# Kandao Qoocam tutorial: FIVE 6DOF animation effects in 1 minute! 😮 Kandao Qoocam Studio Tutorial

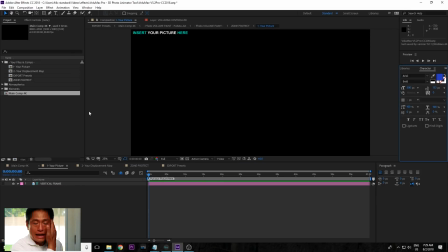so once you open volumax then you bring in your photo just like what
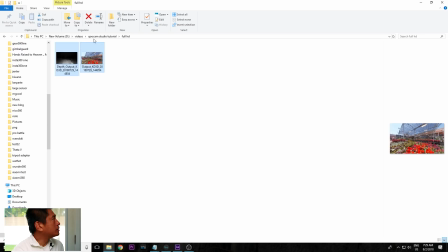we did for after effects you can go here I'm going to drag those into
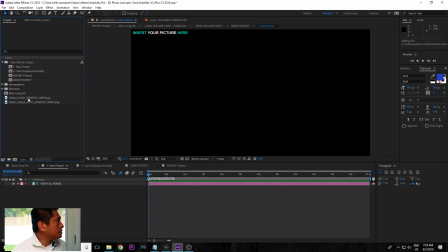after effects and so this time the photo I'm going to drag it onto this composition called your picture the depth map I'm going to drag
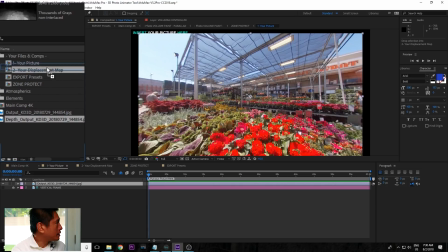it onto this composition called your displacement map so now once you've done that you can go down to the main
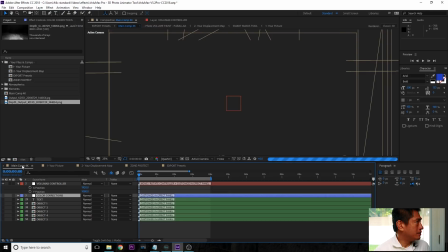composition and give it a couple seconds so maybe three seconds okay now you see this square
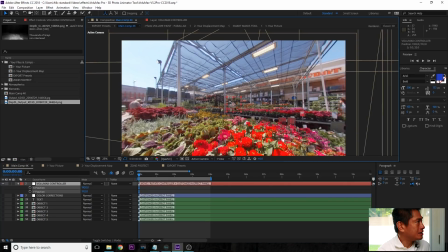that becomes your controller so check this out so look at this as I move it around
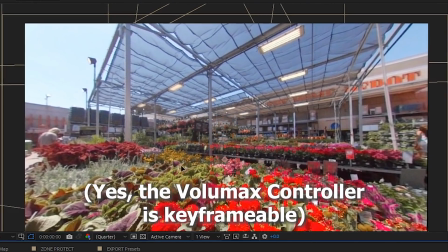you can alter both the X and Y axis at the same time but that's not all.
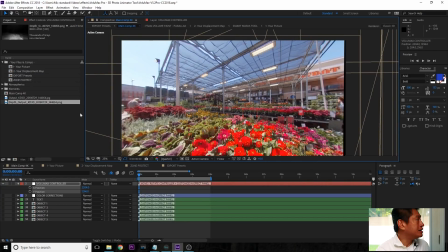Volumax can also let you do other really cool effects so we're
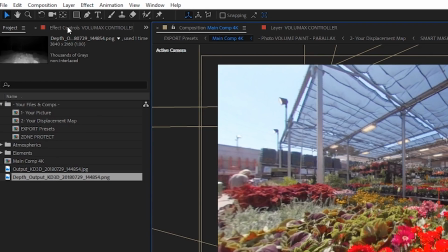gonna click on this effect controls over here on the upper left side if you don't see that
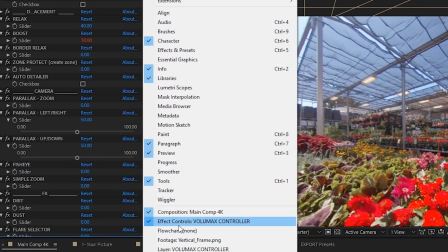go to window and then look for this panel called effect controls
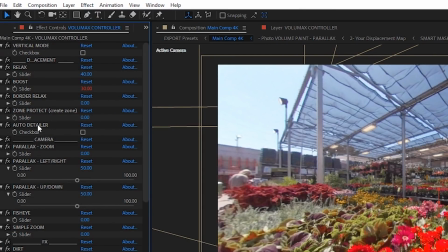so anyway from here you can see a ton of effects that you
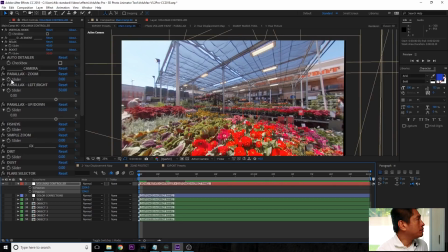can do so I'm gonna show you the parallax zoom effect I'm gonna keyframe it I'm gonna click on keyframe and then drag this and so parallax zoom can create a simulated dolly zoom so yeah
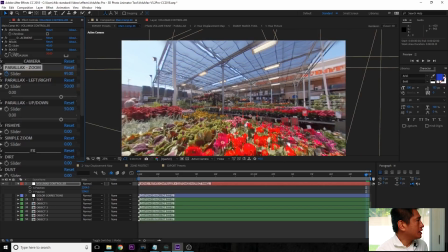let's do it like that much let's say and we have to wait for it to render because it's a very processor intensive effect and here it is check it out pretty
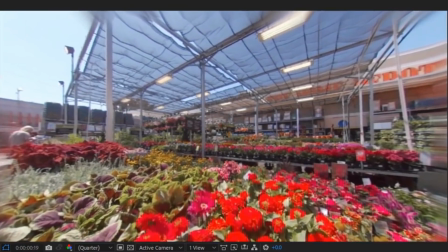cool huh and you saw how easily we were able to do that there are other effects you can do like
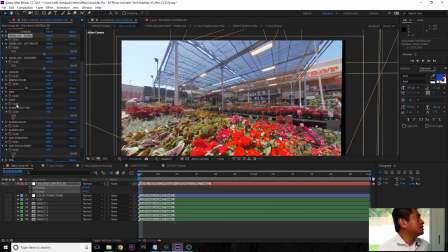this thing called dust and I love this effect because it adds dust to your your composition so that's important because the dust makes it look more 3D.
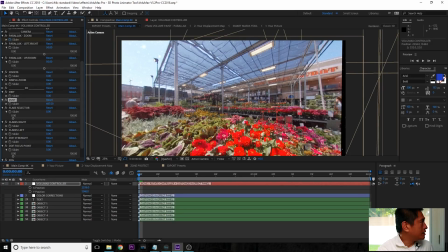So I've increased to let's say 500 and so watch the effect.
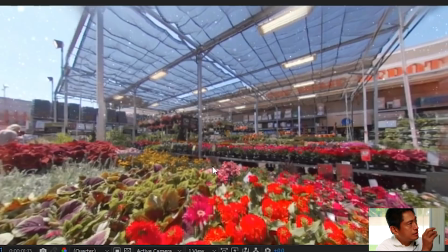So you can see that there's like these dust particles and so it makes it look more 3D as we do our parallax zoom.